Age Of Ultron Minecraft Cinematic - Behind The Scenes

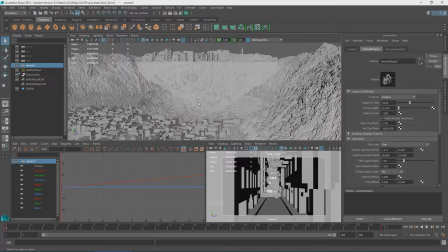253s
Even though it only took about 2 minutes per frame, it was still took
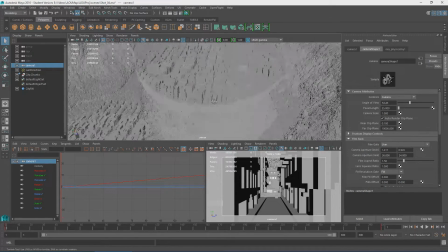260s
about 2 or 3 days to render this out, and that's using my computer, Oscar's computer, Harvey's computer, and Leon's computer. So that was a very, very long time to render all this out, but came out looking really nice in the end.
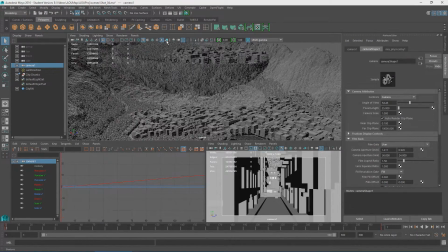279s
So that's pretty much it for Maya. You can see the shadow is on here.
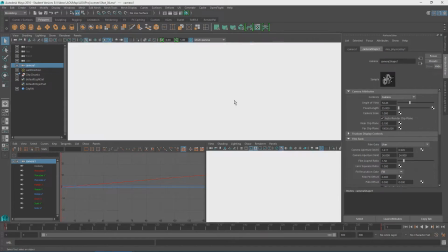285s
It looks really nice and detailed. However, you can see now it's starting to lag quite a bit.
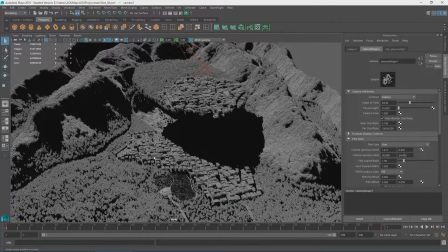293s
And we turn on ambient occlusion as well. Yep. So
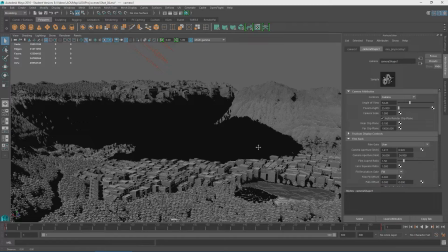302s
It looks nice, but it's basically unusable at this point,
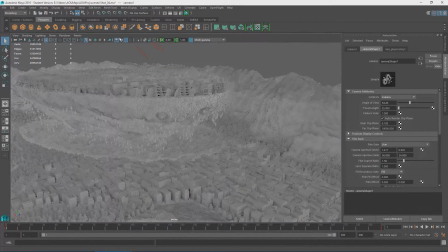305s
so we just have to use it in basic way render type thing without any materials on it.
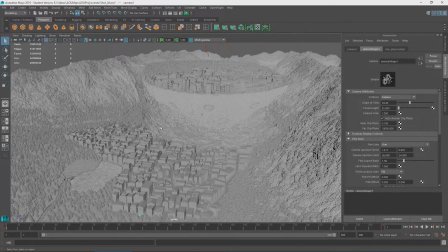313s
So yeah, it just freezes like that. So that's what it's like in Maya.
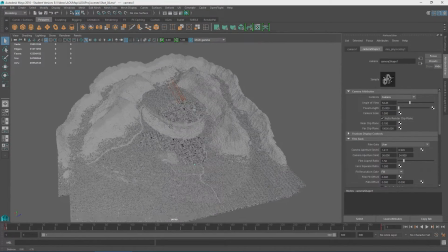320s
So this is the just huge amount of polygons and simple light,
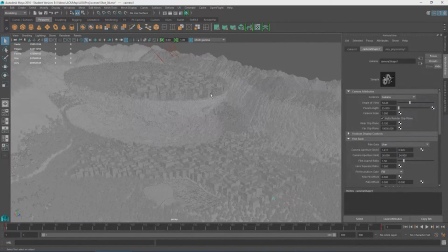328s
and that's pretty much all we did in Maya to set all this up. Right, now I'm going to move into Nuke, which is where I spent quite a bit of time just sort of getting it all looking nice.
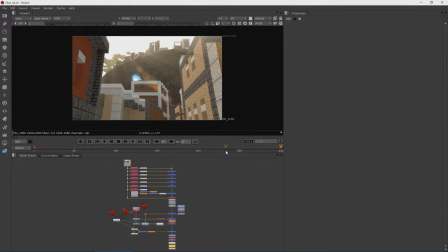341s
Alright, so here we are in Nuke. Don't know what Nuke is. It's a compositing program, kind of similar to what After Effects does, but it does it all in this node tree down here. And so what we do is we take what we get rendered out,
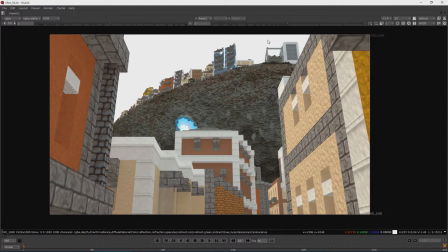360s
and so this is what it looked like straight out rendered from Maya, and so it looks kind of a bit plain here really,
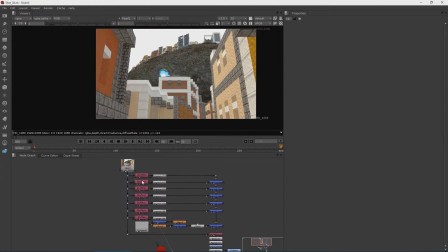368s
so it doesn't look too good. And then here's where the render passes come in.
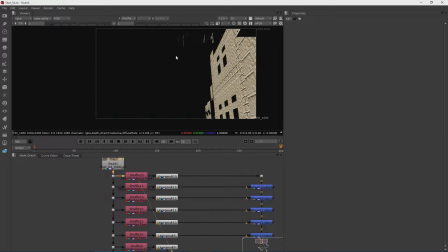374s
They have all these different kind of layers in the file,
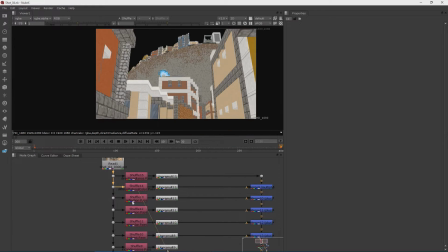379s
and they essentially just contain different information about the render.
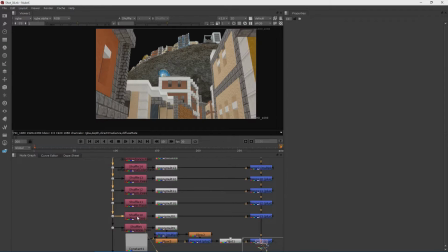384s
And so you can see there's basically different pictures in there.
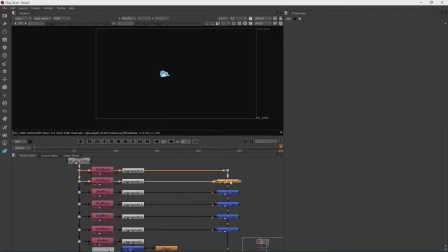393s
And essentially what you do is you use that and build the picture back up from scratch.
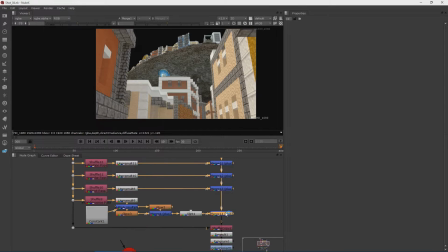398s
So just adding them together to create the final picture like this.
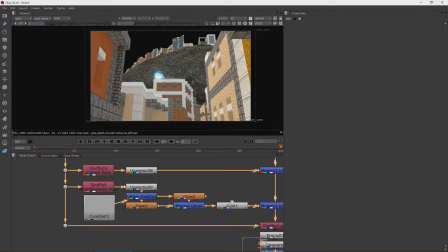406s
And then we do lots of effects on top of that. So one I've changed quite a bit was the engine here.
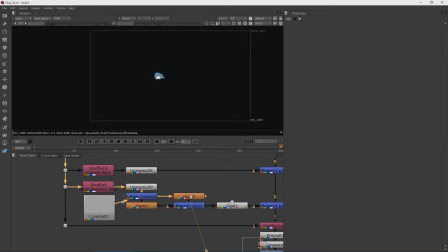414s
So you can see it's adding glows and things like that. A bit of glint.
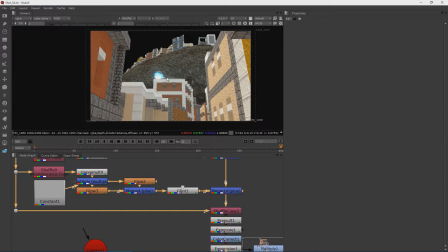422s
And then it makes it look more kind of glowing because it's a engine. So after we've added all of these parts together, we get this.
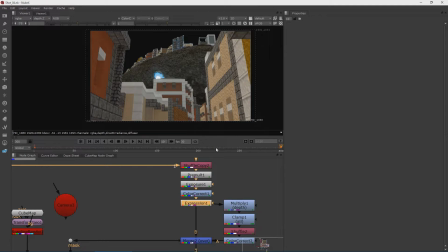432s
We do some color correction and exposure control just to get it looking a bit nicer.
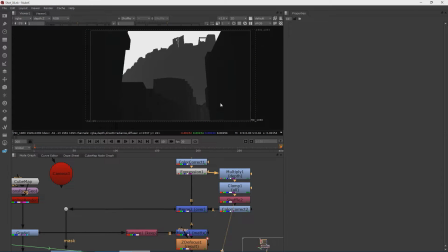437s
And we use the depth map, which essentially says how far away from the camera each pixel is. And then we use that to generate a sort of fog.
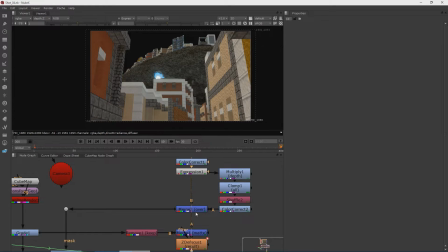446s
And so you can see here between these two, this one kind of looks like it's got a sort of foggy, kind of dusty feel to it.
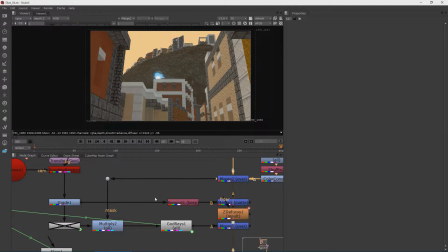454s
That's when it starts going a bit orangey. We're trying to get the look of the actual film itself. So that makes it look sort of foggy because obviously there's dust all around
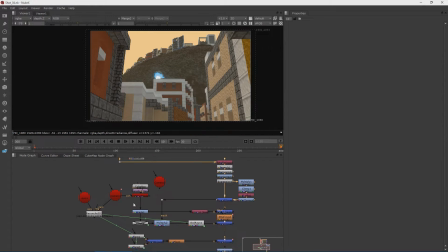468s
and stuff because a big chunk of the ground has been lifted out. So the other thing we have to do is get the sky in. So obviously you see here it's just sort of this white emptiness.
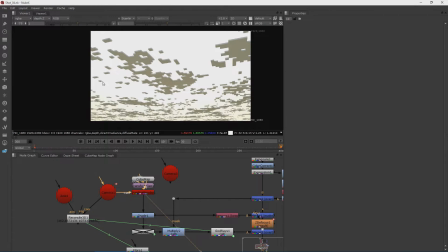481s
And so what we do is we render out a second bit, which is pretty much just the clouds. And so I do some stuff to get that working.
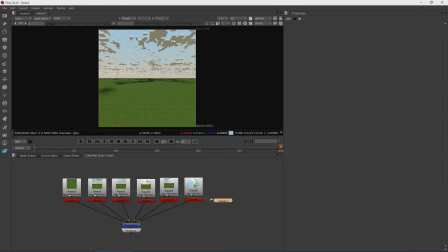491s
I essentially created a new scene, which is just empty, rendered this out, joined them together to get
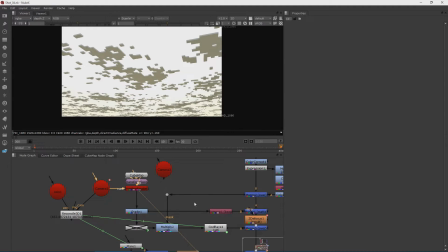500s
this clouds in the sky, render that one out in, this is actually all done in Nuke's 3D thing.
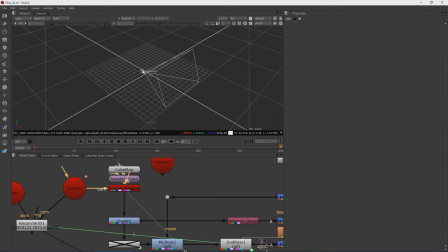508s
Can't see it very well. We have the camera in there, that's the one from Maya.
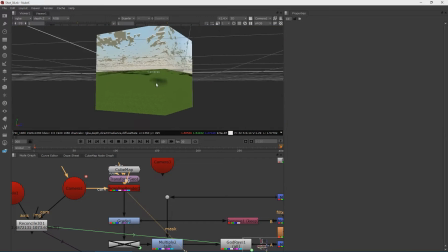515s
And we can see in here that we just have a cube with all those pictures on it.
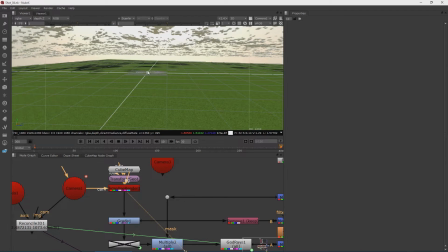521s
And we render out from this camera's view of what the sky looks like.
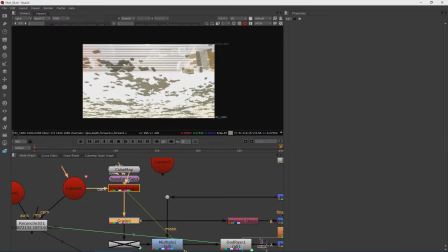526s
So once we have that, it renders out image like that.
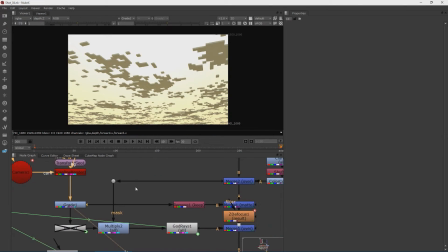531s
Color correct it so it looks in place with the rest of it,
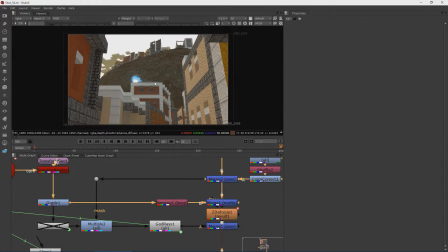535s
and merge that over the top of the sky so that fits in with there. Then we have our depth of field, which adds quite a lot to the shot actually.
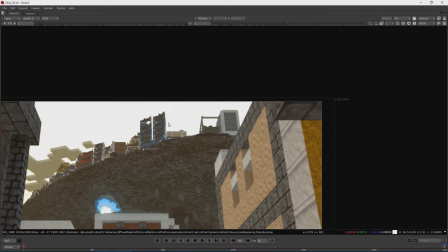548s
Surprising how much of a difference that does make. And so if we zoom in, we can see what difference that makes.
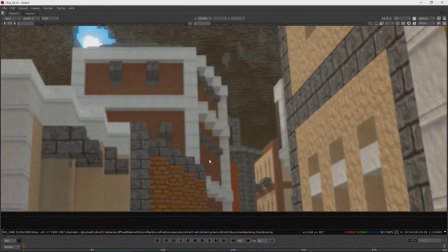556s
You can see this starts to look kind of blurry because it's out of focus, and then the stuff up here is nice and in focus.
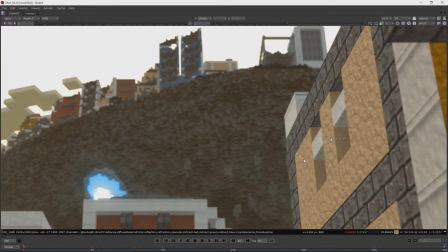563s
Obviously if we move this down here, it'll then focus in on this building over here and then defocus all this stuff around the edge.
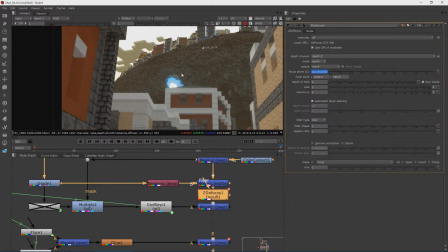571s
And so that's how we're focusing on different things, making it look a bit more realistic, I suppose.
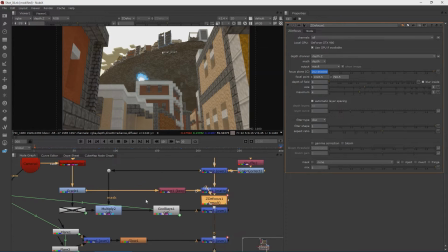582s
What else we've got? We're taking God rays from the sky,
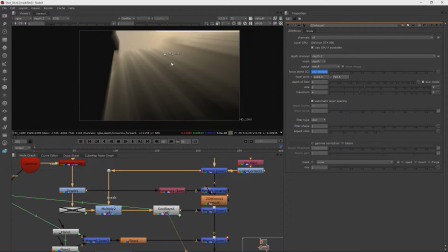590s
which look like that, and so essentially just takes where the sky is and does a God ray filter onto it, which brings it out like that. So it takes this and then does God rays, which give you that lovely God ray effect on there.
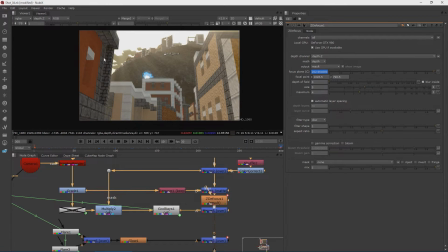609s
So that adds a lot to the look of the shot.
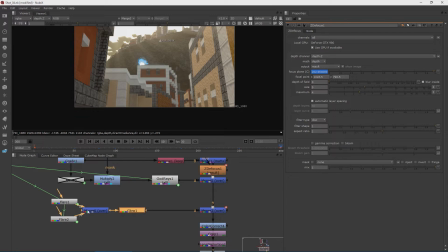615s
And then the only other thing that we're doing really is adding in, gotta have those lens flare.
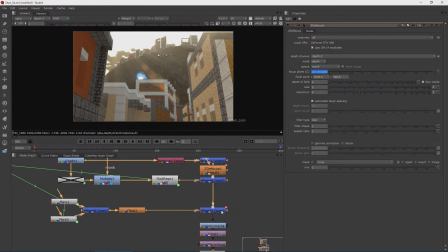624s
They just look nice. So make them glow up a bit, add them in. So that just adds that extra little bit. Not every shot has this, it depends on where the sun is really compared to the camera. Final color correct, put down, otherwise these things kept breaking.
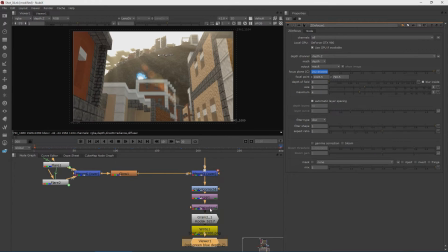644s
Lens distortion, just give that extra little feel of it being a bit more realistic.
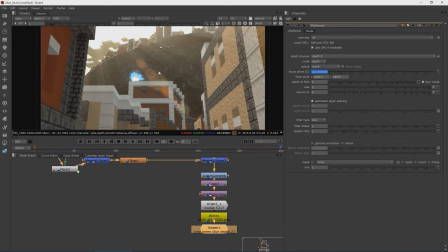651s
And finally some grain, which isn't too noticeable, but it's there.
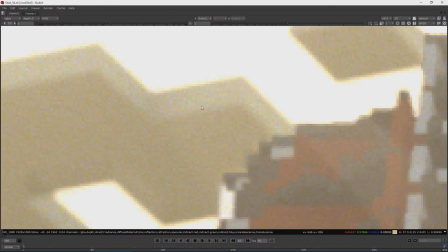657s
Look in the clouds, you can see it kind of grains the image a bit.
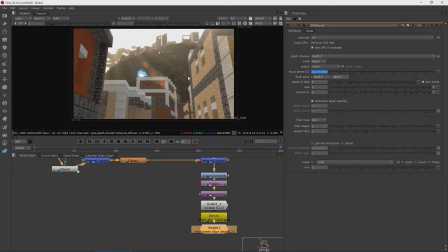663s
But that is how we put it all together in Nuke and made it look super nice. So we go from looking like this, which is kind of crappy,
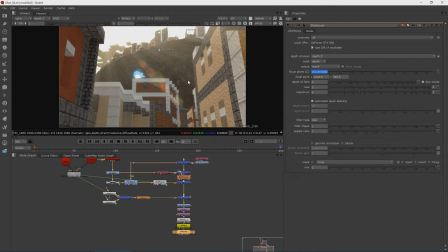678s
to looking like this, which just looks really nice basically.
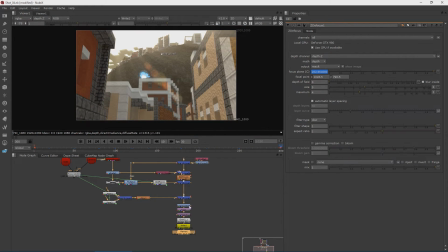686s
So that's what I was doing. So once we have all of this, then gave that back to Oscar so he could put it in, get music to it and all that. And yeah, I'm really happy with how that turned out. It looks really nice.
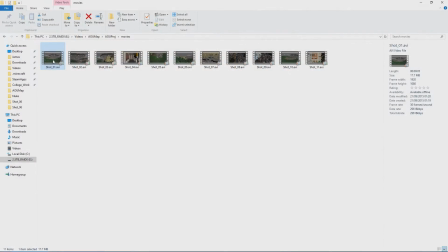704s
These are
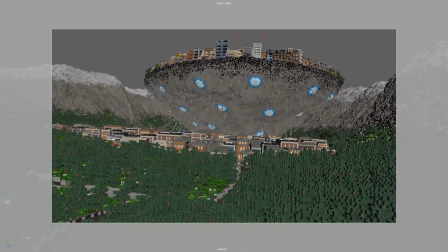707s
pre-visualization shots of the Maya viewport using something called Play Blast,
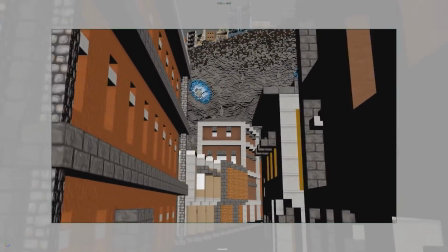713s
which essentially renders out just the viewport look, and so we can see how the shots are going to work. And Oscar put this together
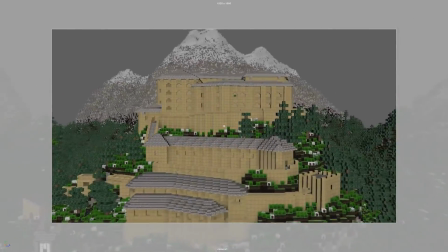722s
just so we knew that all the shots were going to work before we rendered it all out, because otherwise we don't want to render it out and then have it look kind of crappy.
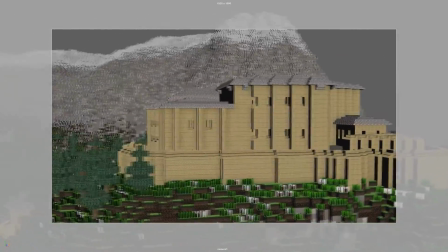731s
So this is all done with the Maya viewport.